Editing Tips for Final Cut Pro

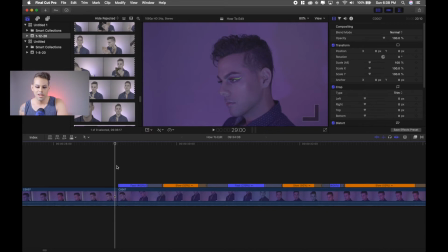Okay, so once we've selected where we want our fast and our slow clips, we're going to go in between and make it a little smoother. So you can also change the speed of the clip. I think actually this is more suited to around 250%. Not as fast.
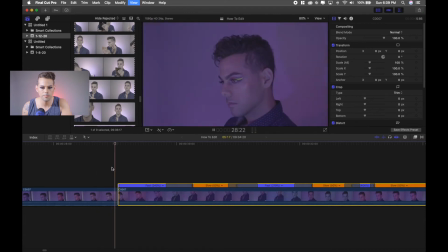And then, okay, so that'll give you a smoother transition. But if you want smoother than that, you can click these little black bars and then hit Edit Source Frame. And you can pull it to where you want slower or faster, more slow, more fast.
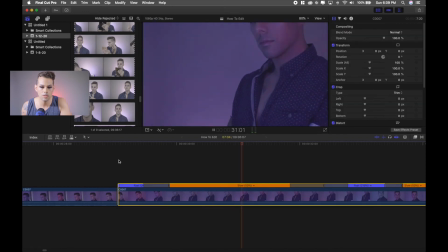And that will give you a smoother transition into the slow-mo to the fast. So that's how you can control how smooth your speed ramping is. And then speed ramping overall is like a nice creative tool that you can use.
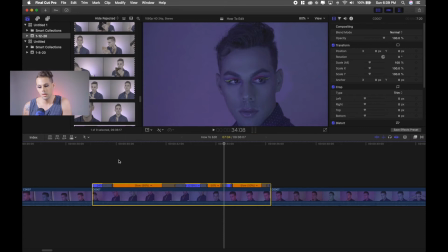It just gives a really cool effect and keeps the interest in the audience. I know that was kind of all over the place, but I hope that helped a little bit.
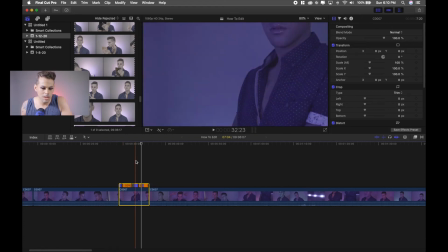Okay, so that's how I do my artistic sort of intros. Now I want to show you a little bit.
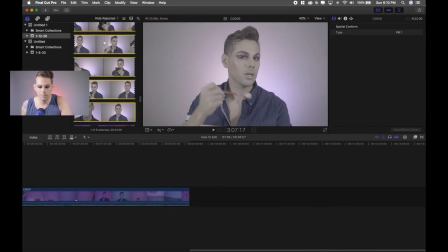I'm going to go down here and I'm going to bring in a clip. I'm going to show you how I edit my actual tutorials.
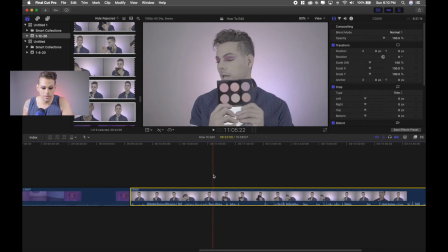So this is how I edit really fast. I don't know if other creators do this technique, but if you see down here, you're going to see the different levels of audio. So here there's no sound, and then you can see where the waveforms are higher is where I start talking.
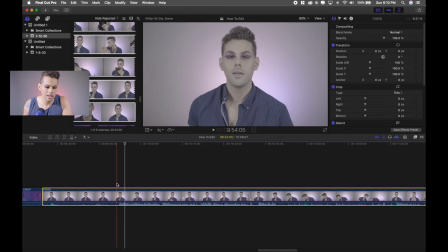So automatically I know this whole entire front part, I don't say anything, so I can just go ahead and cut that out.
Then, okay, everyone, this is where I start. Guess what kind of lashes I used.
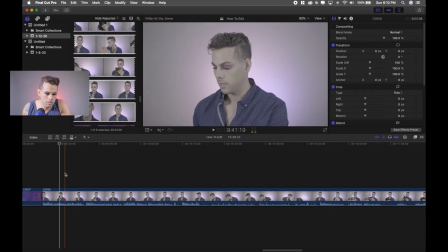So I just listen to myself speak, and if there's any mistake, I'll go in close, and you see the waveforms. You can go ahead, Command B, cut it, and then Command B, cut it, and you just delete.
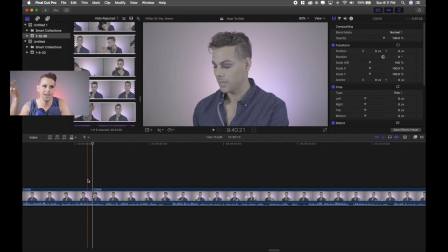And that's how you get rid of any kind of, like when I say all the time, any of that.
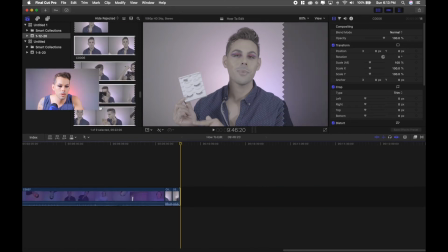So that's how you cut and edit things. And another thing I wanted to show you was somewhere where I'm applying eyeshadow.
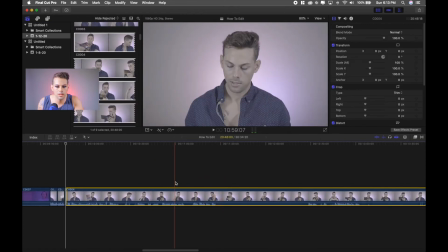So when I edit my videos, let's say I say, okay, I'm gonna go in with a certain shade. If you look from here to here, so where I'm dragging the red line from here to here, that is a big gap of blending.
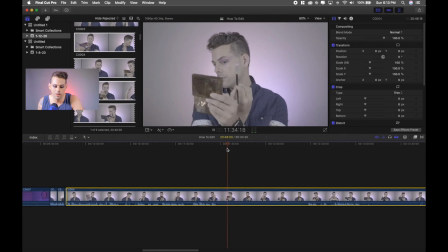So if I let this play through an entire video and just as if it was real time, the video would be 3 hours long. So what I do for these sections is I'll go to where I start the blending.
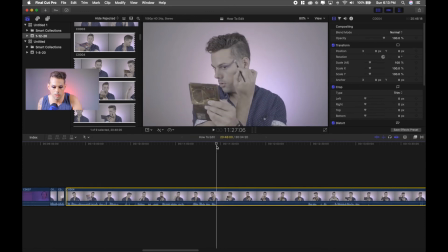So when I start applying the shadow, and usually I won't be talking. I don't want to speed any part up where I'm actually talking. And I'll cut the clip. So I'll hit Command B, Command B. So this entire part of blending, since we want it to go faster,
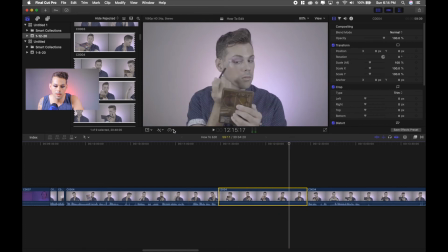we're gonna go select the clip and then to the little speedometer and do fast motion. That way it cuts it down severely. I mean, you don't have to do it 8 times the speed. I'm just, I usually do 2 times the speed because if not, it gets really crazy.
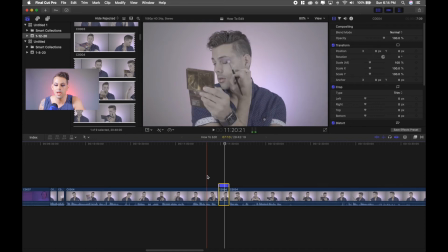So you can do it according to how you'd want it. But that's how I speed up when I do blending, and it takes me a long time. And then that way you guys know what to do, but you can also move on to the next step if you'd like. So next, what I want to show you, now that I've shown you how to cut, and show you how I color grade my footage.
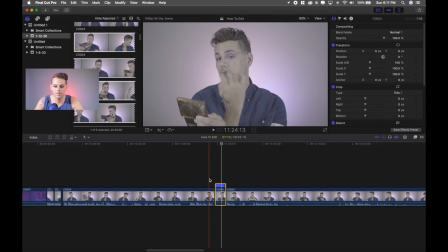So as you can see, my tutorial in this clip looks gray and very muted. And that is because I record my videos in S-Log. It is a flat picture profile on your camera. Sony cameras, it's called S-Log, but all cameras are different. I'm not sure.
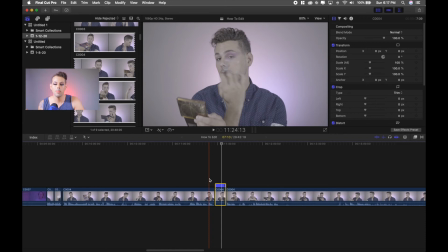I know Canon's is C-Log, but it's basically a flat picture profile.